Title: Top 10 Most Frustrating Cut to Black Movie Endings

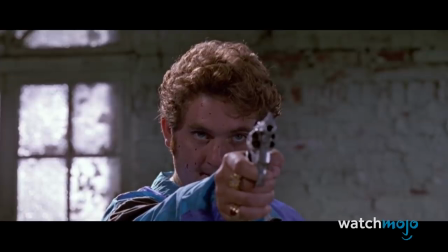Let's just put our guns down and let's settle this with a conversation.
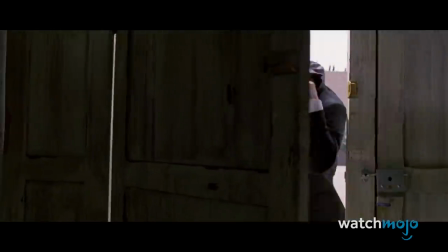But the most frustrating aspect is the fate of both Orange and White.
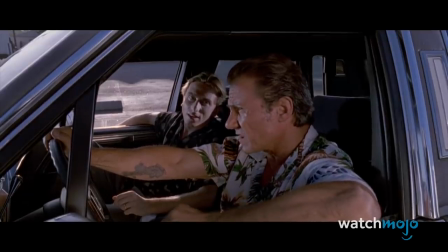The two share an intimate bond throughout the movie, leading Orange to painfully admit to White that he's an undercover police officer.
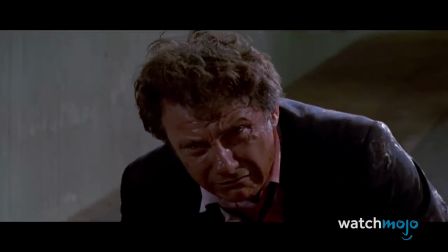White kills Orange in retaliation and is shot down by the police as a result.
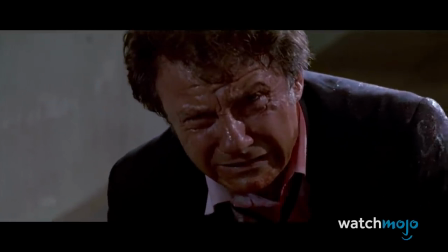Cut to black.
Drop the gun! I'm gonna throw you away!
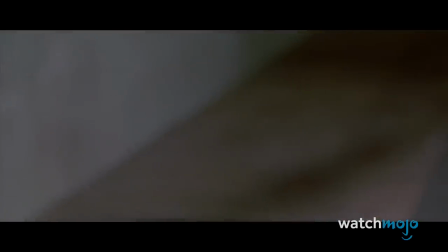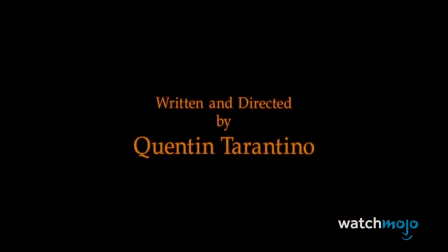It's the director's bleakest ending, even though these are murderous criminals,
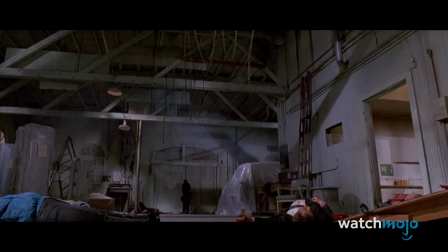and that jarring tonal shift from the bloody climax to the poppy credits music is pure Tarantino.
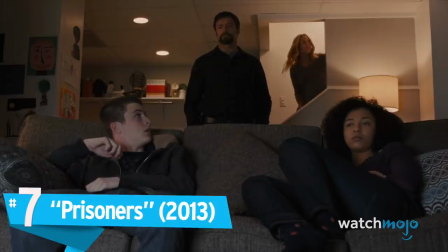Was that as good for you as it was for me? Number 7, Prisoners. Denis Villeneuve's first English language film,
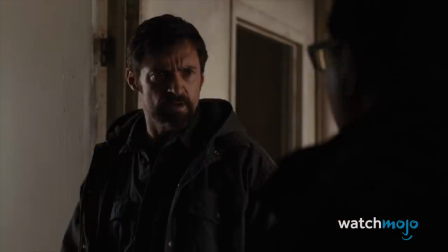Prisoners tells a seemingly simple story about a father taking justice into his own hands after his daughter Anna is abducted.
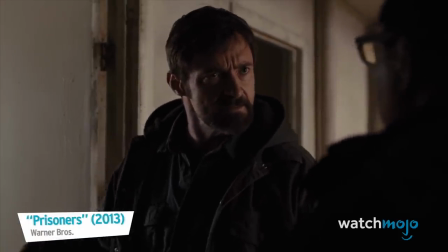Someone has to make him talk. Someone.
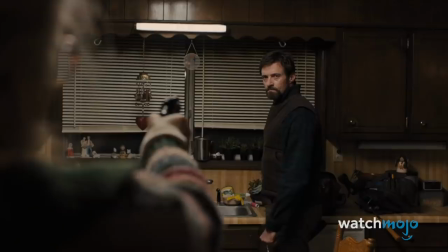Anna's father, Dover, is later imprisoned by the kidnapper as well, and finds his daughter's emergency whistle.
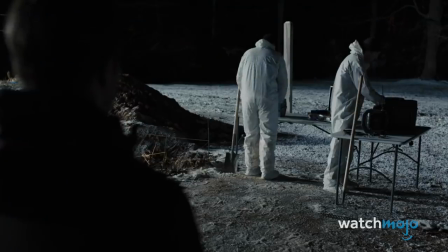When Loki returns to search the house, he hears the faint sound of a whistle blowing, indicating a possible rescue of Dover.
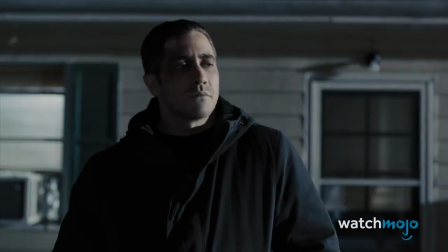Pray for the best, prepare for the worst, yeah.
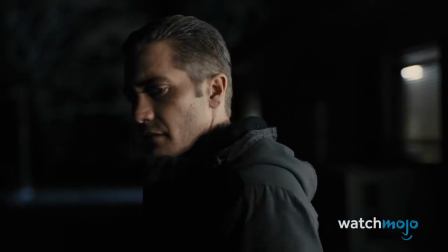Dover's fate is left ambiguous, but we can infer that he's saved due to Loki's tenacious professionalism and willingness to help,
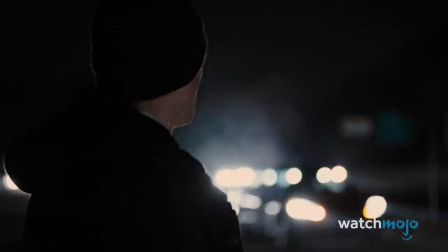as well as Dover's steadfast survivalism. The ending is also quite satisfying on a thematic level, and in that way, the movie assuredly succeeds.
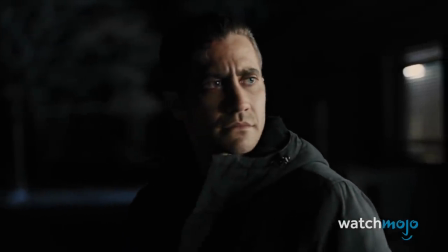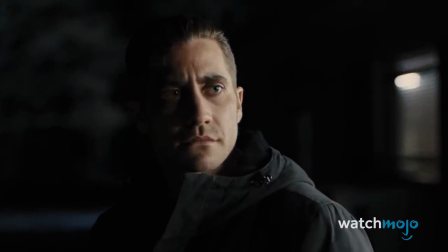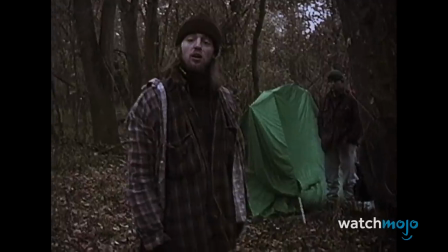Number 6, The Blair Witch Project. Opinion remains firmly divided over the quality of The Blair Witch Project.
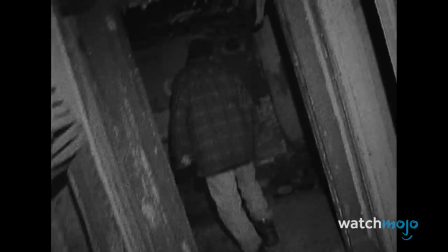A particular source of contention is the ending, with some finding it a stellar and horrifying image, with others finding it frustratingly ambiguous.
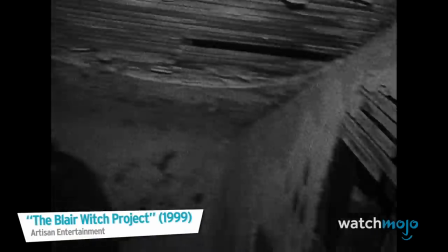Come on! I hear him downstairs!
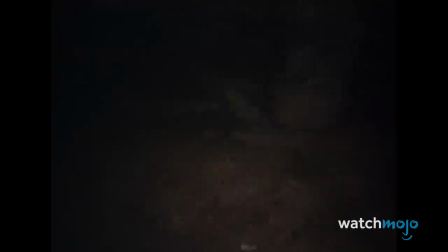Heather makes her way down to the basement and finds Mike standing in the corner, a nightmarish image and a throwback to the Rustin Parr story they heard earlier.
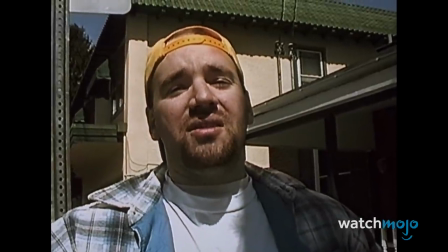Said in court that he couldn't take the eyes on him. He could feel the eyes watching him, that's why he made him face into the corner, like that.
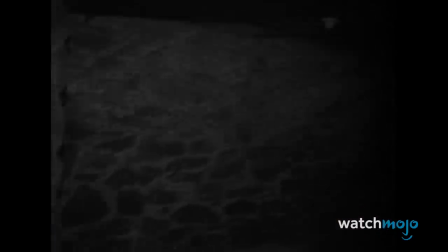She screams and is attacked from behind. The end.
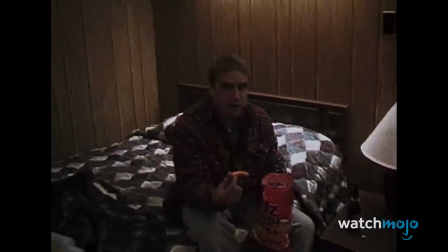All three protagonists certainly die, but the logistics of the scene tend to bother some viewers.
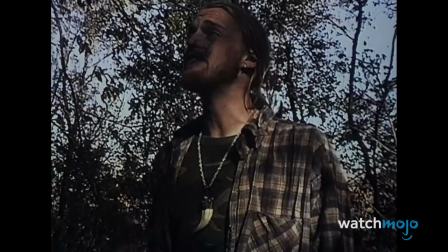Was it the witch? Was it Josh? Was it Josh acting on orders of the witch, or possibly under her possession?
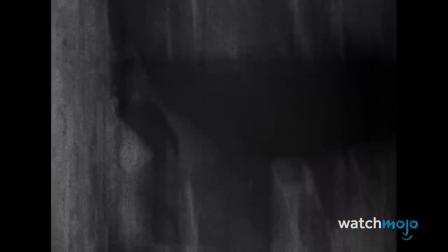The movie doesn't give us answers, and it's all the scarier for it.
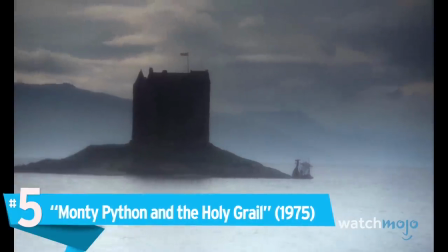Number 5, Monty Python and the Holy Grail.
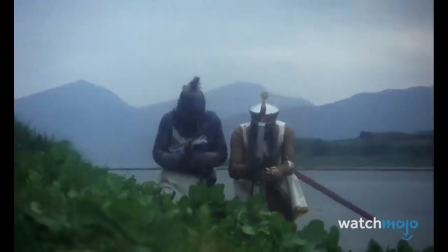Often heralded as one of the funniest movies of all time, Monty Python and the Holy Grail has a suitably hilarious ending to prove its reputation.
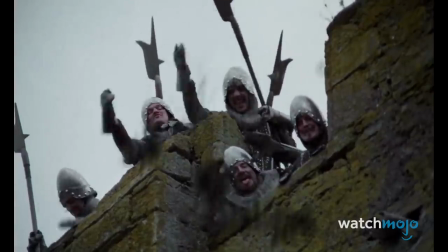Castle, has been taken over by French soldiers, and both Arthur and Bedivere launch an assault with an army of knights.
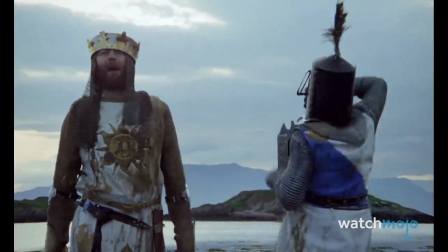Stand by for attack!
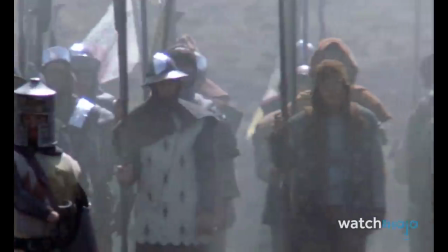It promises to be an epic battle sequence, but this being a wacky and low-budget comedy, the movie throws a wild curveball.
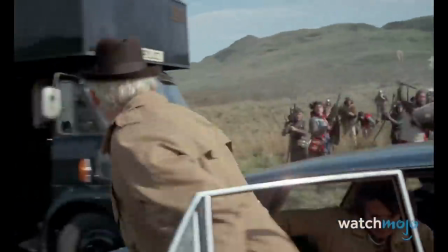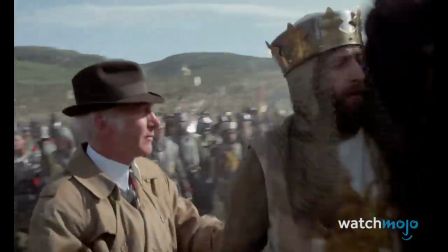Anachronistic police drive up, arrest the main characters, and break the camera.
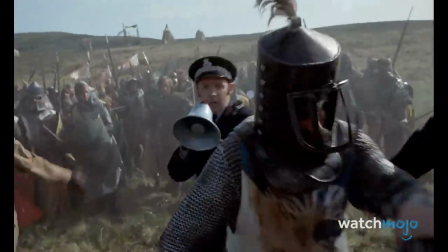It's so hilariously surreal, ridiculous, and anticlimactic that viewers can't help feeling both amused and bemused.
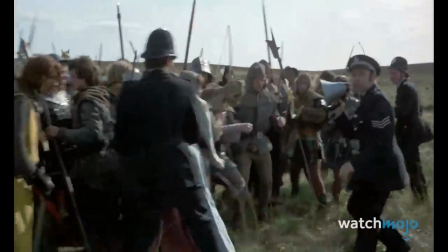And therein lies the wondrous magic of Monty Python.
Alright, sonny, that's enough.
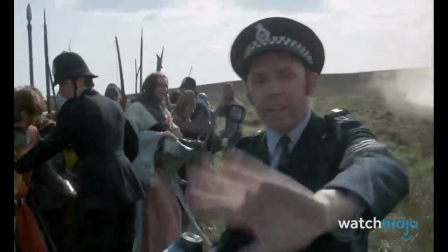Just pack that
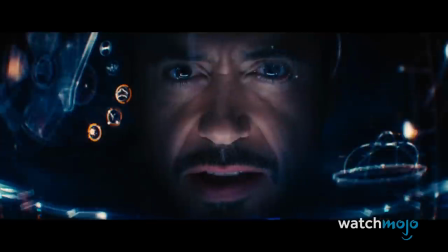in.
Number 4, Avengers: Age of Ultron. Quite frankly, how dare Joss Whedon do this to us?
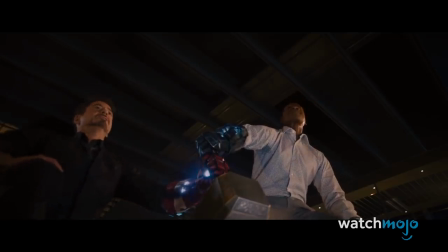Age of Ultron promised us the epic and long-awaited Avengers Assemble. Well, it didn't promise us, but we were expecting it nonetheless.